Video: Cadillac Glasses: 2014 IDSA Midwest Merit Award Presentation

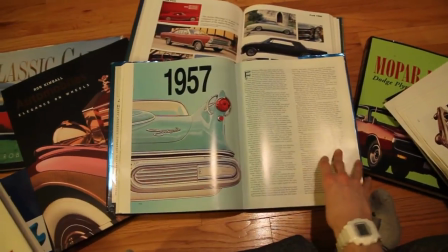(0:04)
I've always been really interested in the way things look. My favorite things as a kid were looking through vintage car books and building model trains and
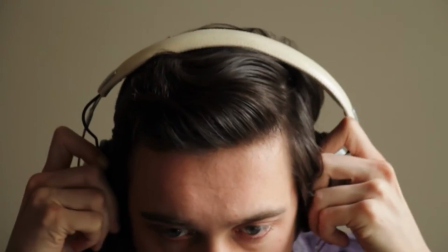(0:12)
now that I'm in college I've wanted to understand why we love certain objects so much. So what I've started to do is study everything I've found inspiring.
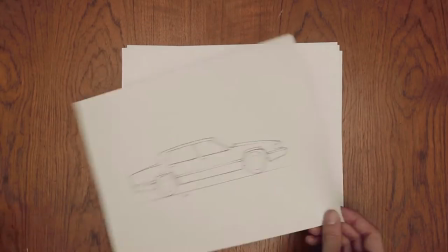(0:21)
I realized there are famous styles and characteristics that designers have created and people relate to these styles despite changing trends and tastes.
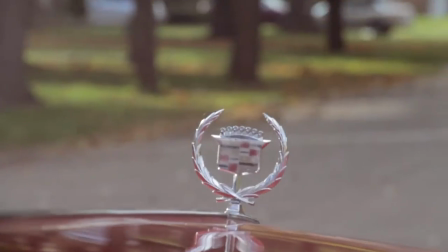(0:29)
To discover this I started to study Cadillac and instead of studying
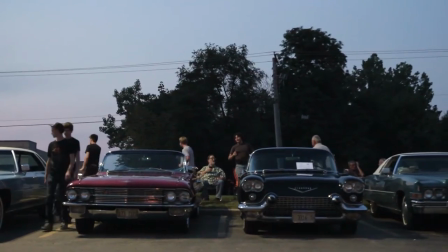(0:34)
this through market research or historical documentation I've chosen to find it in my own way as
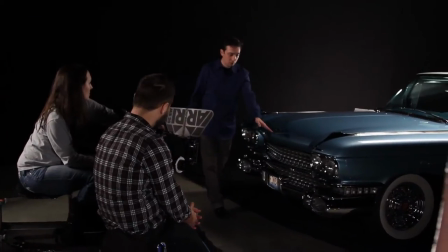(0:39)
an industrial design student who's studying film I've been really interested in the expressive or inspirational images that drive so much of our emotions about a
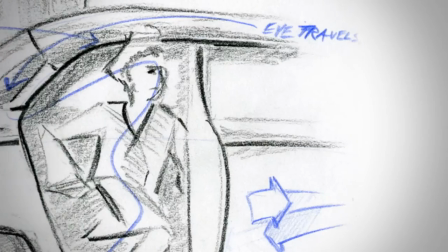(0:47)
person place or thing I began to analyze lines and composition as well as cinematic conventions such as repetition timing editing and
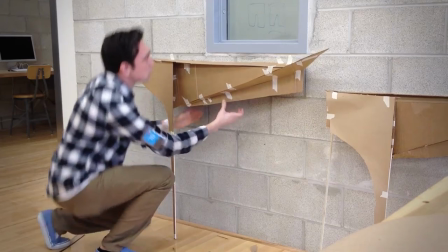(0:55)
angles but then I started getting deeper into designing and filmmaking by making things and filming short documentaries about car owners stores.
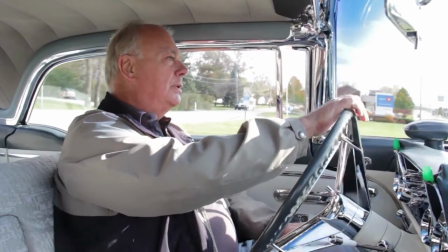(1:03)
By using both of these methods to help me understand and study Cadillac, I started interpreting it.
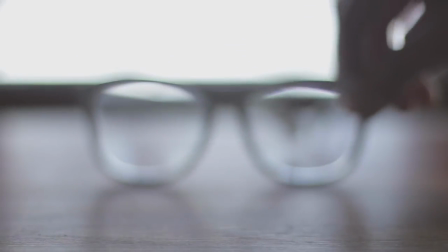(1:10)
And so began the Cadillac Glasses Project.
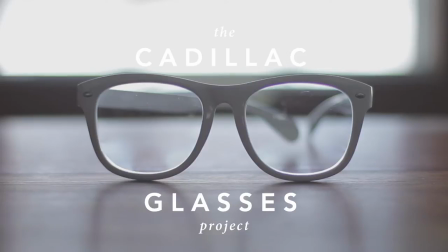(1:16)
The Cadillac Glasses Project is a journey through a series of projects I've been working on this past year that encompasses my senior thesis and lives on a website that is all aimed to help us in a way put on a pair of glasses that help us see and understand what Cadillac is all
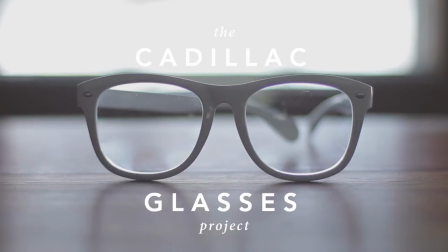(1:32)
about. It's about finding its identity and why Cadillac is the way that it is. It's also about understanding how a designer sees things and creates things. My name is Mike Herbert and I'm a student at Columbia College Chicago and this is an introduction to the Cadillac Glasses project.
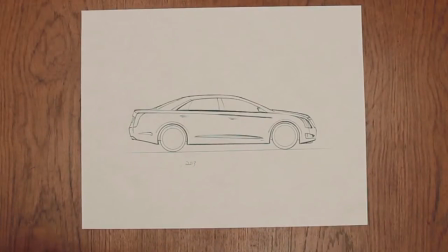(1:52)
My first project was a stationary object that I could design with the same expressiveness as the car.
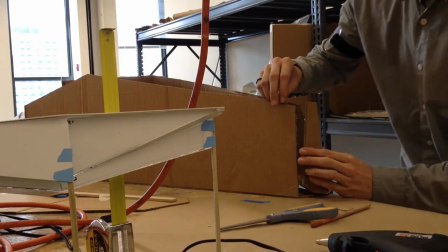(1:58)
And I chose to design a console table that I would then build in my furniture construction class that
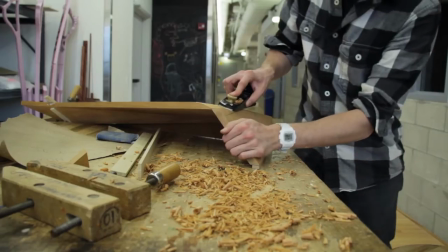(2:03)
captured that aesthetic feeling that seemed to be a part of Cadillac's identity.
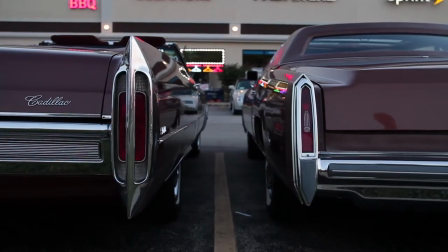(2:08)
However, I didn't want to just copy distinct styling elements of a Cadillac onto this table.
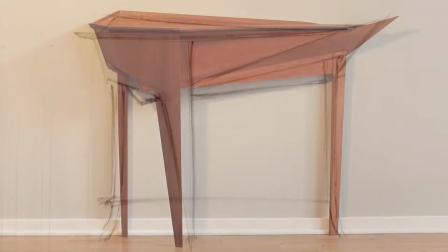(2:14)
So instead I translated or abstracted the tail fins, chrome grills, and facets into words and expressions.
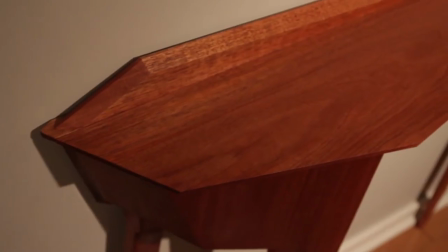(2:22)
My main words were drama, power, and movement and these manifested into things like v-shapes offset balance surface folds
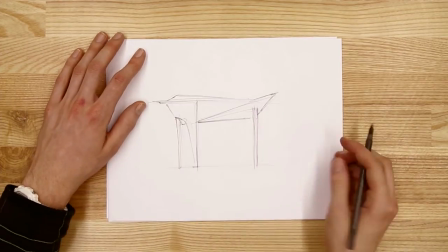(2:31)
exaggerations and many other design choices that have guided this and many other concepts that could be made I
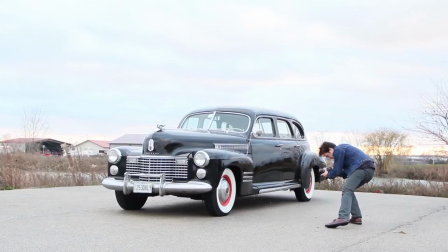(2:40)
then got back into using my camera to continue exploring and I tried capturing the shapes and details
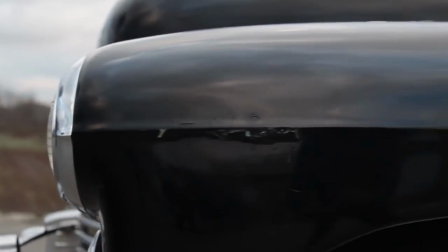(2:46)
that I thought expressed my words as well as other enthusiasts and owners interpretations,
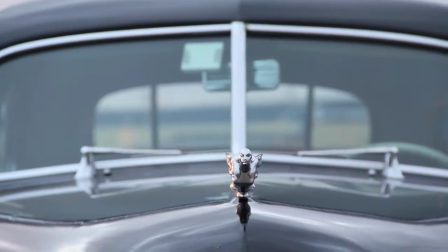(2:51)
such as stateliness or sculpturalness. As I did this, I began to see my own interpretation maturing.
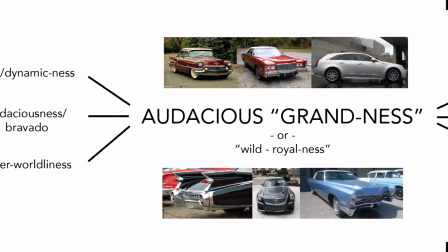(2:58)
I started seeing Cadillac expressing this high concept of audacious grandness or wild royalness.
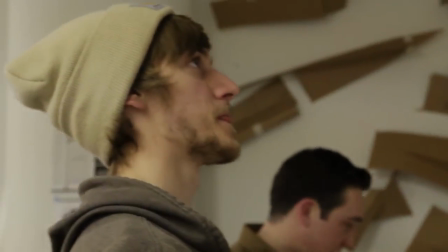(3:04)
I then directed a film with cinematography students to capture this in Cadillac styling.
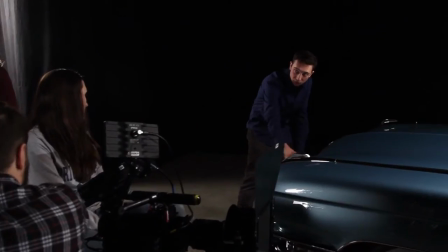(3:10)
We worked on exaggerating the grandiose jewel-like grille in the 1959,
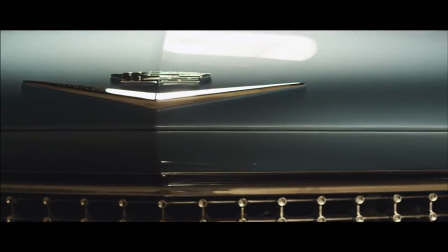(3:15)
and the cinematographer brought that out by lighting it sharply, moving the camera across the hood and then trailing the shot off down the side of the car.
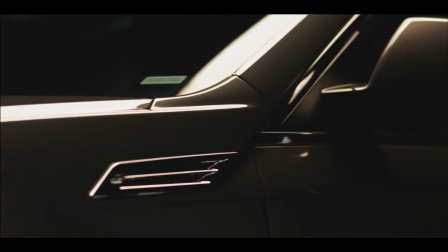(3:23)
We also shot a modern car and captured its wild,
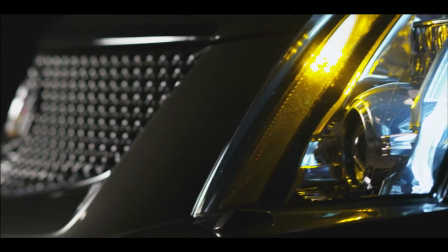(3:26)
crystal-like surfaces by traveling through the converging surfaces and facets along the beltline of the car.